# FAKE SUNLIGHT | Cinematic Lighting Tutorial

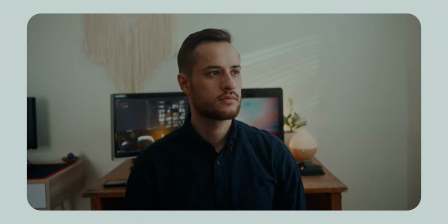Hey everyone, my name is Andrik Langfield and in today's video we're going to be taking a look at this lighting setup that I have around me here in my office, specifically looking at these lights in the background here,
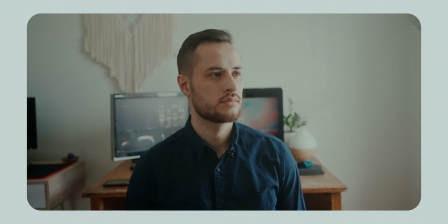how it looks like light is coming through the window, through the blinds that is faked with a mirror.
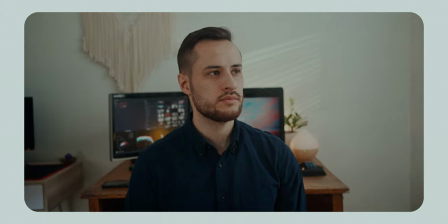So I'm going to take a look at all the lights that we're using, some negative fill here and explain to you how I've done it and why I chose to do what I did.
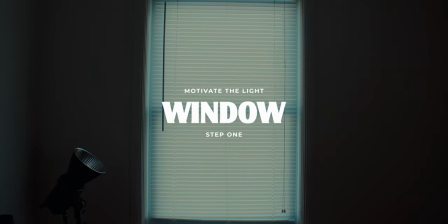So I hope you guys are able to learn something from this video. So the first thing I did was find a room where it made sense for the sun to be coming through the window.
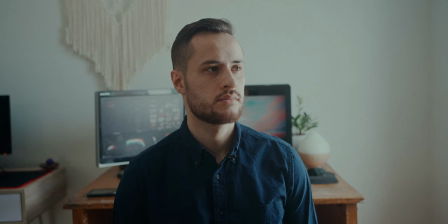I had this window here in my office so I thought that would be perfect. I wanted to make sure that all my lights were motivated by this window source and as you can see right now everything is overexposed but that's okay because this is set for the exposure for the final look.
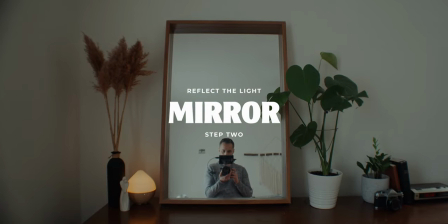The next step I did was to find a large mirror. We're going to need a large mirror to bounce the light into it so that we can get this pattern in the back wall.
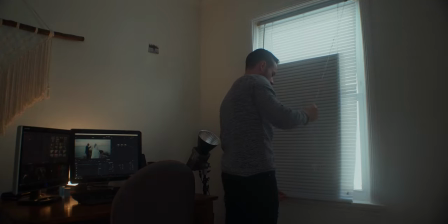I had this large mirror that would work perfectly. I then just balanced the mirror on the windowsill and brought the blinds down over it.
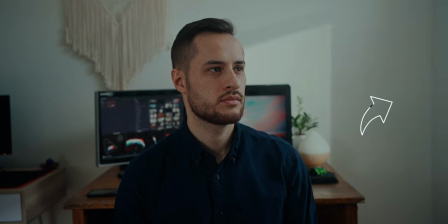As you can see here it really helped control all the light spill on the back wall and around the room because it was blocking some of the light coming in from that window.
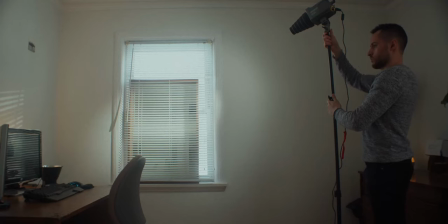I then added a snoot to my light so I could control the light spill and it didn't bounce in all the white
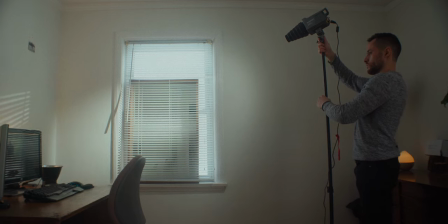walls and then I started bouncing this off the mirror and moving it around until I found the right look.
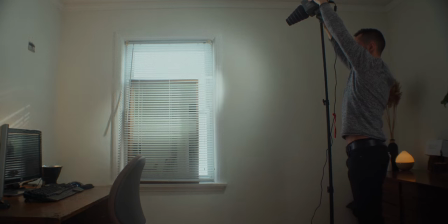I wanted this light to look like it was coming from above as if it were like midday so I raised the
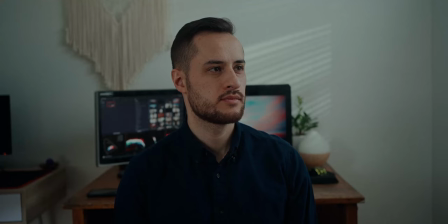light stand all the way as high as I could and pointed it in an angle downwards so I could get that look. The next step was to brighten my face to separate me from the background.
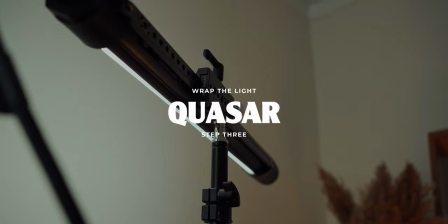I did this by using my quasar tube set to 5600 Kelvin so that I could match it with my other key light and the outside ambient light.
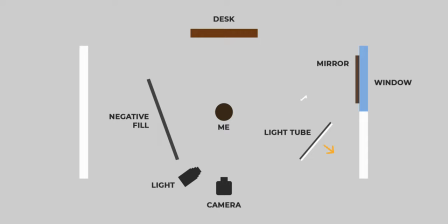I bounced this into my white walls to soften a little bit and make it a little bit larger to emulate the bounce light that would be inside my room if the windows were all the way open.
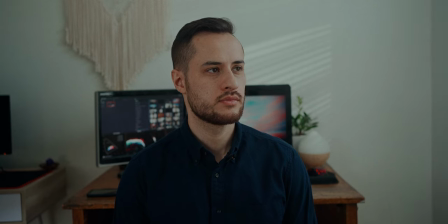This unfortunately added a lot of light to the left side of my face but we will fix that with some negative fill later.
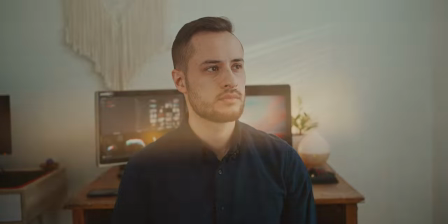The next step was to add some lights in the background as some practicals just to decorate the background a bit and acting a little bit like a rim light.
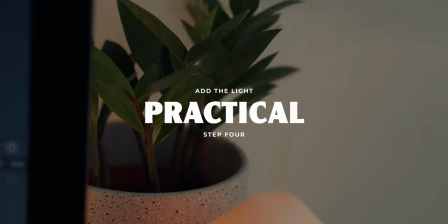So I added this yellow diffusion ball in the background with some plants just to decorate that a little bit more.
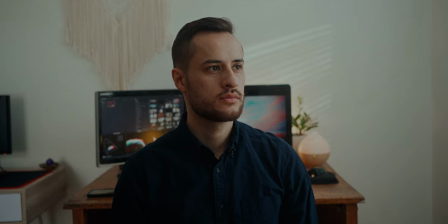I then finished the look by adding some negative fill on the left side of the camera and this really helps sell the natural motivated look
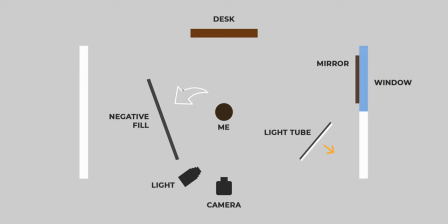of the image by adding contrast to my face and I did this simply by using two light stands and a dark blanket hung over them both.
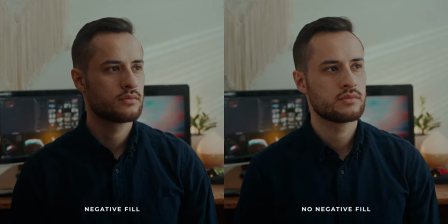All you're really trying to do is eliminate the light bouncing from the white walls back into your face and sucking up all that light into that black or dark blanket.
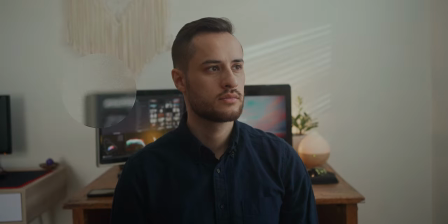I then added a quick color grade and added some grain and gate weave to make the shot more interesting and that's how I lit this shot. Thanks so much for watching this video. If you guys enjoyed it make sure to give it a like and subscribe if you guys aren't already and let me know down in the comments what questions you guys might have or other setups that you guys might like to see. Thanks so much and I'll see you guys in the next video.